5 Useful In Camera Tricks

What are you doing? Shh. Why are you shushing me? Shh. This is going to be annoying. Today we're taking a look at 5 great in-camera techniques to know, starting with the most... That's not scary. I was just talking to you 2 seconds ago. Are you shooting the episode? That's cool. What are you doing? What's the episode about? Go sit down. I just thought... Go sit down. Go sit down. Go sit down. Go sit down. Fine. No, go sit down. Don't sit down right there. Today we're taking a look at 5 great in-camera techniques to know, starting with the most simple but multi-purposed whip pan, or just pan in general really.
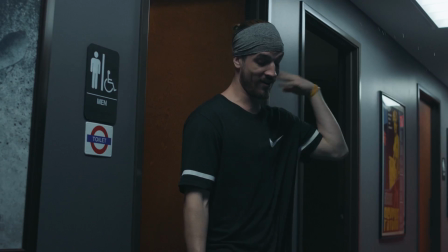0:43 Using motion in your shot and how much can have all kinds of useful effects to help you accomplish goals with very little resources needed other than a camera and some panning.
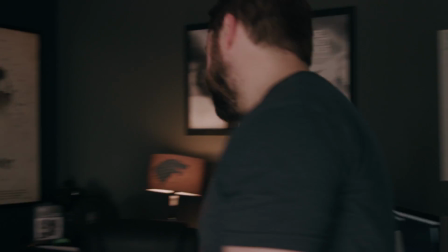0:52 For instance, say you want to move from one scene to the next. Instead of just cutting, you could whip pan on an action away from the subject, then into the next scene,
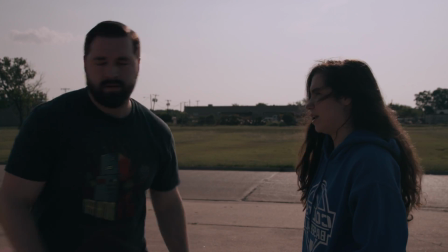1:01 whip pan in, and you have a fluid transition between the 2 scenes. Of course, this has a very distinct tone, so it won't work for everything, but it definitely has a wide range. You could also take it pretty far and get more creative with transitions as well to get something a lot more stylized,
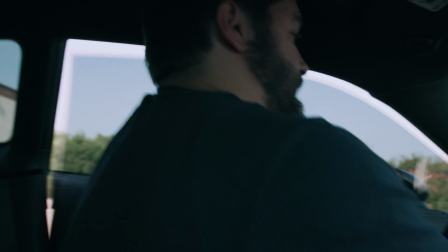1:17 using the actor's movements and actions to take us through each transition. So screen direction here and the direction of the pan or tilt needs to be plotted in advance, since if we go against the actor's motion, it wouldn't be as fluid, though that may be what you want, something that feels more like a brick wall. But as we go with the motion, we get some nice fluid... Hurts my shins to crouch that long. So don't crouch, go sit down where you're supposed... We get some nice fluid moves between shots and scenes. You can, of course, add some style in post to enhance this, but it's all crazy simple and a lot of fun. Then you can incorporate some masking in post.
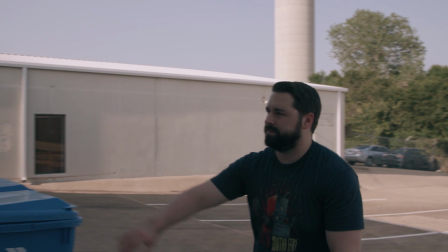1:54 A slow pan can do something very similar, like panning to Josh into the building and we pass some sort of obstruction like this.
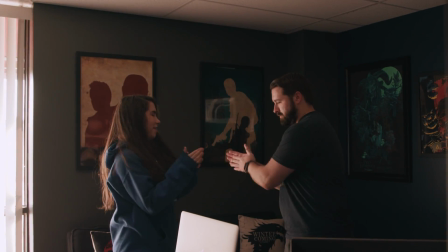2:01 Then when we cut into his office, we do the same to reveal him in a new scene. And in post, we just add a mask between those 2 shots and we have something nice and fluid. Or you can get even more simple and go on sort of a Birdman direction, where in one scene we tilt up to the sky,
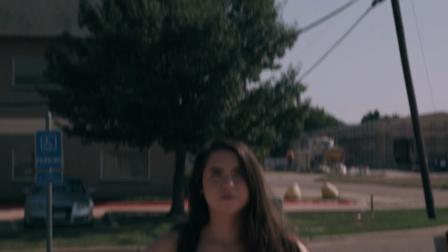2:16 then move to our new location, and then tilt back down from the sky to our scene, and we've now had our transition. And all we need to do there is add a cut point when we tilt up or down and a slight fade, and we have that very simple and universal transition. Of course, I would only use this if there was some kind of motivation for the move,
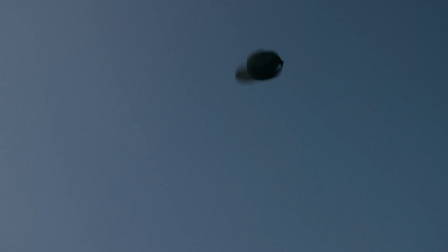2:34 like if the character threw something into the sky to motivate us up there, then we can come down into the new scene. You can also use it in a similar way to what Corridor Digital just did in one of their recent videos, where Ren is talking to himself. It's just a simple pan over to hide a cut between the 2 shots, but it's so effective and gives some fast pace and fun style to their piece.
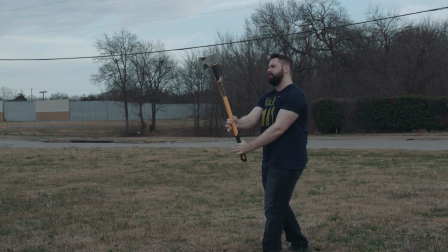2:53 Or you can go more of an effect route like we've done in the past, like with this episode here. Josh throws an axe at Justin and he catches it.
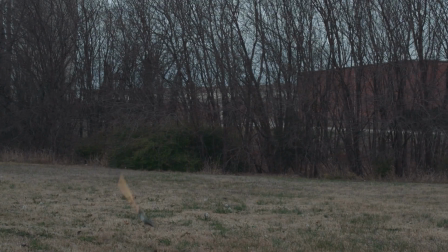3:00 To do this, we had Josh throw the axe and we quickly pan with it. Of course, there's no one on the other side. Josh is just throwing the axe at nothing, but now I can put Justin there. Why would I throw an axe at nothing though? I'm about to explain that. Will you please? Doesn't make a lot of sense that I'd be throwing an axe at nothing. Can you please go sit down? It's just like clarify it quicker. In your chair, not down there, I mean. You're the worst.
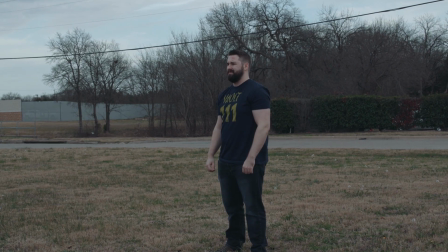3:23 So now I put Justin there and he holds the axe in his hand, and then I start the whip pan from Josh over to Justin, who on cue acts like he just caught the axe.
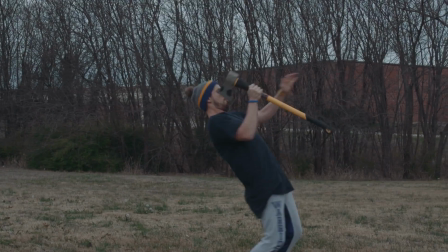3:32 Then we stitch those 2 shots together with just a cut and we have this.
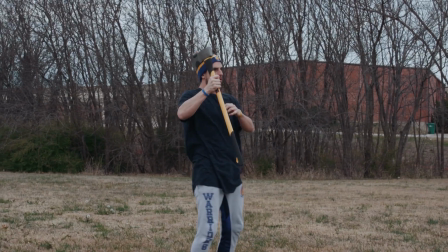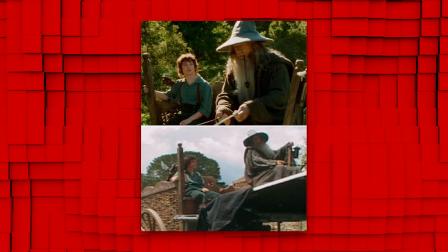3:40 Moving on to another incredibly simple effect. Force perspective is such a useful and underrated trick.
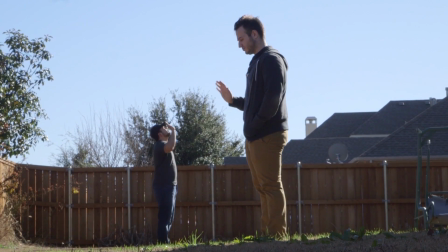3:46 It really is one of the most simplistic and fun camera effects to play with,
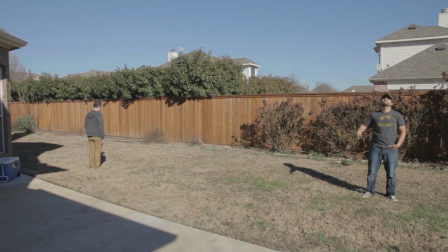3:49 which of course is just having something far and something close to the camera in perspective to make it look like that they're next to each other,
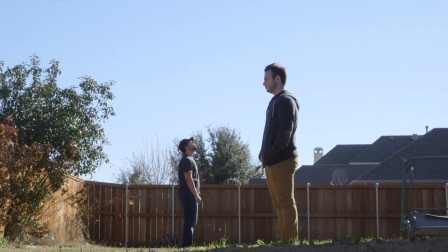3:55 which causes the object closer to the camera to seem much bigger than it is. The main consideration here is just depth of field.
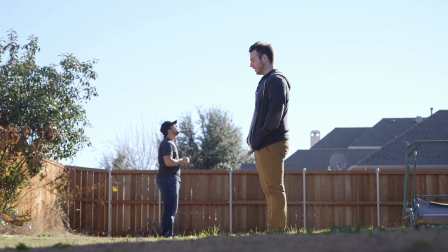4:01 You have to have very deep depth of field so that what's closest to the camera and what's farthest from the camera are both in focus. Otherwise, the effect is completely broken, so keep it in mind next time you need a fancy car or a vehicle you don't have access to.